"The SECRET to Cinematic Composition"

What if I told you there was a purpose and a psychology behind every single frame you see in a movie?
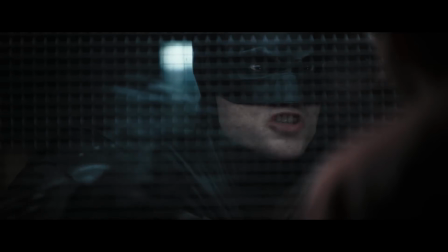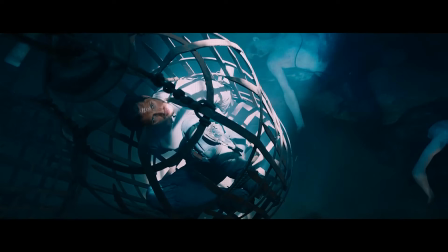From the angle, the composition, to the color and the lens choice, everything was meticulously calculated and planned.
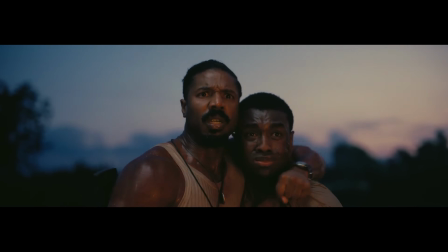Today I'm going to take you guys through a few different frames from some of my favorite cinematographers and films and break down what makes these shots so good and how you guys can use them in your filmmaking. This video is sponsored by Logitech, but more on that later. The first thing that we have to take note of is the basics of shot sizes.
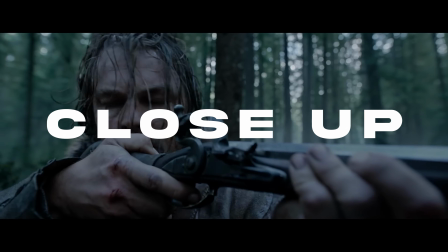As you guys know, you have your wide, medium, and close-up shots, and of course, everything else in between. So all of these shots play a very important factor when it comes to storytelling. And a lot of this has to do with how much space your subject is taking up in the frame. Taking a look at these shots from Interstellar, by strategically shooting these scenes as an extreme wide shot,
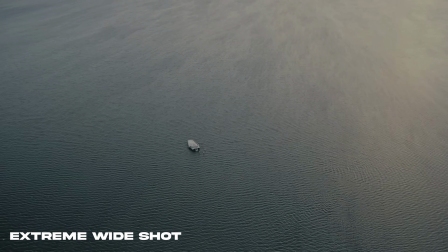it not only allows the viewer to see the vast environment around them, but it also shows how significant the subject or subjects are in perspective to their surroundings and environment.
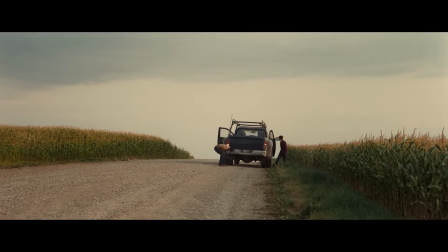This is a really great way to make your character feel small and insignificant. Now, the closer you get, the more significance, power, or attention your subject is going to naturally demand to the frame.
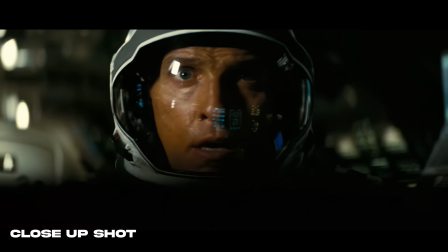However, close-ups like this, of course, are great for dialing in emotion and really feeling what that character is going through, but it could also start to make the frame feel a little bit claustrophobic.
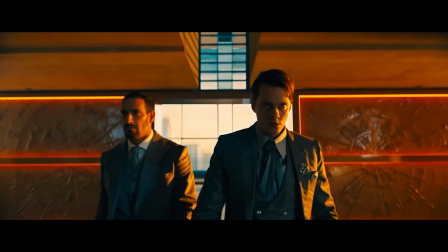Something that I always found fascinating is how films use composition and spacing to create power dynamics between characters.
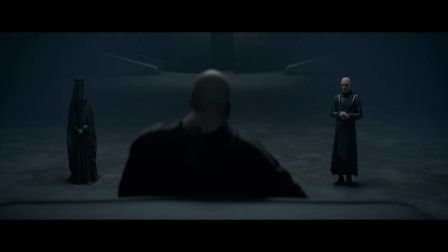For example, the Baron in Dune always seems to be hovering or above his subjects or a family member in the film.
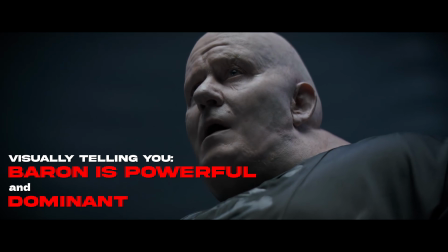Visually, what this is telling you is that he is more powerful or dominant over everyone he encounters until the very end.
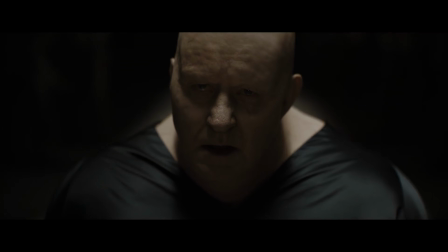When the Baron finally meets the Emperor and Paul Atreides, this is the only time that visually he's shown lower than anyone else in the frame. And using this technique is such a great way to visually show a character's relationships in your film.
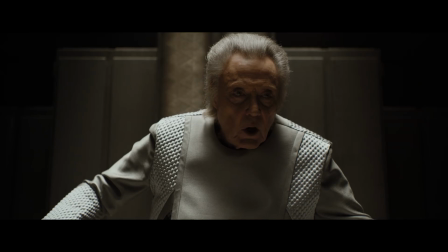It's not always the case, but in a lot of ways, space could equal power in the frame. It could show power dynamics and showcase how much power or how little power someone has in a frame.
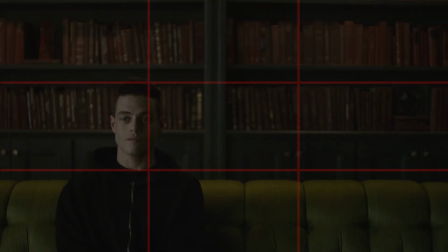Now, you guys have probably heard about the rule of thirds, which divides your frame up into 9 parts, kind of like a tic-tac-toe board.
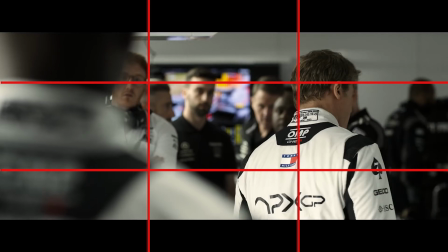And I really think this is a great tool for beginners to understand how to place your subject
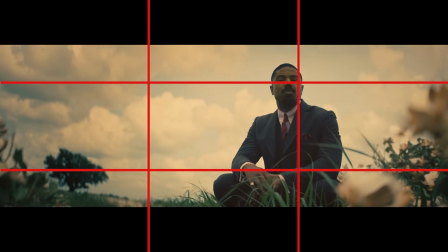on those lines or intersections to create balance and symmetry in your frame. For example,
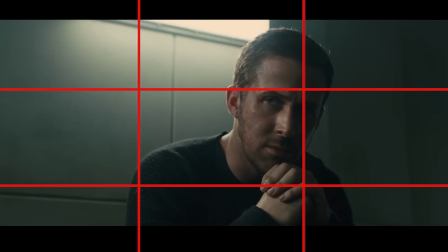placing your character's eye line in that top third of the frame and intersecting right on those lines is a great tool for placing your character's eye line in your frame.
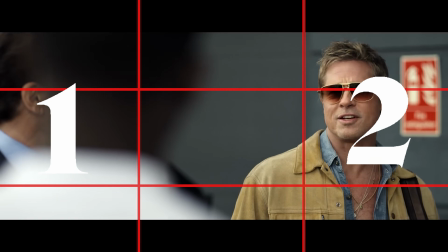It's also a great way to split the frame between 2 characters, or even by placing 3 characters in each part of the frame. And one director famous for creating insanely symmetrical framing is Wes Anderson.
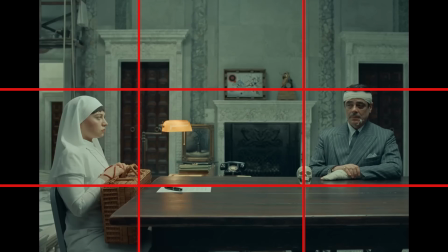Where some directors might utilize the rule of thirds, Wes Anderson creates an insanely symmetrical frame with props and set design,
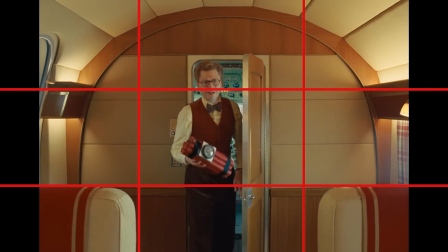and often slaps his character and subject dead center in the middle of the frame. And this is a great way to force your audience's attention to where you want them to in the frame. Now, really quickly, I want to force your eyes to this little gem right here. This right here is the MX Creative Console.
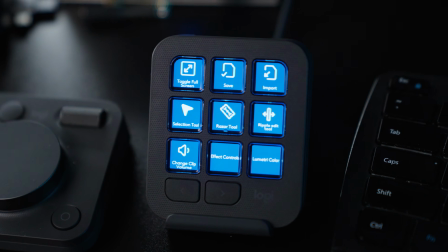This right here is a dial pad, and this right here is a keypad from Logitech. So these are control surfaces that you guys can customize to speed up your editing workflow.
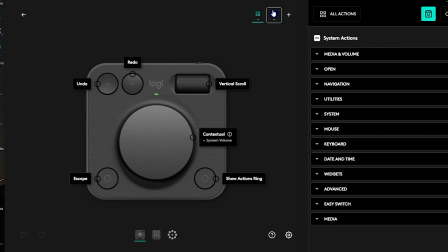I added this to Premiere Pro by opening up the Logitech software, and you can map out and customize every single knob, key, or button on either one of these devices. Now, I customized the dial pad to have the razor tool and the selection tool, which are 2 buttons that I'm constantly using on Premiere Pro.
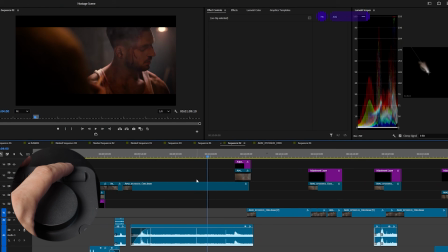And then I have this little dial wheel set to the zoom feature, and this is set to the jog feature, which moves the playhead.
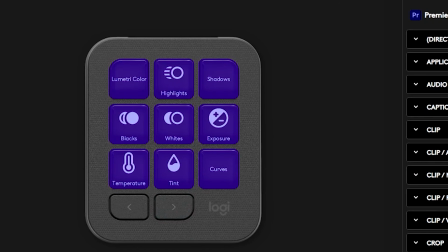But this is where this gets really cool. On the keypad, I customized the entire page dedicated to just lumetri color.
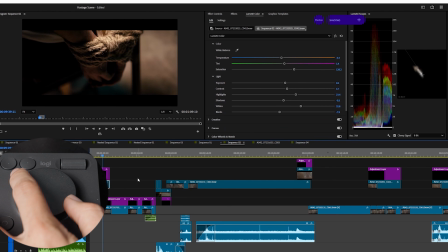And using the keypad and the dial pad, I could dial in exactly the kind of color grade that I'm looking for, which not only helps me become more efficient, but it also allows me to be very detailed and granular when it comes to my color grading process.
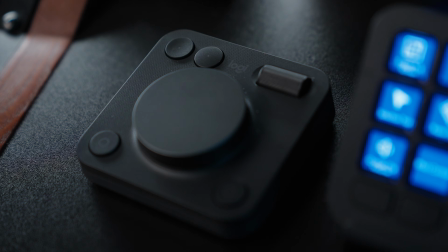And if you guys decide to buy the MX Creative Bundle, you get the Adobe Suite for 3 months for free.
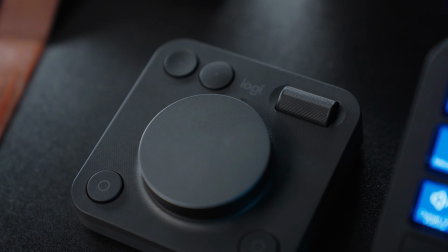If you guys are interested, I'll leave a link down below so you can check that out. Now let's get back to the video.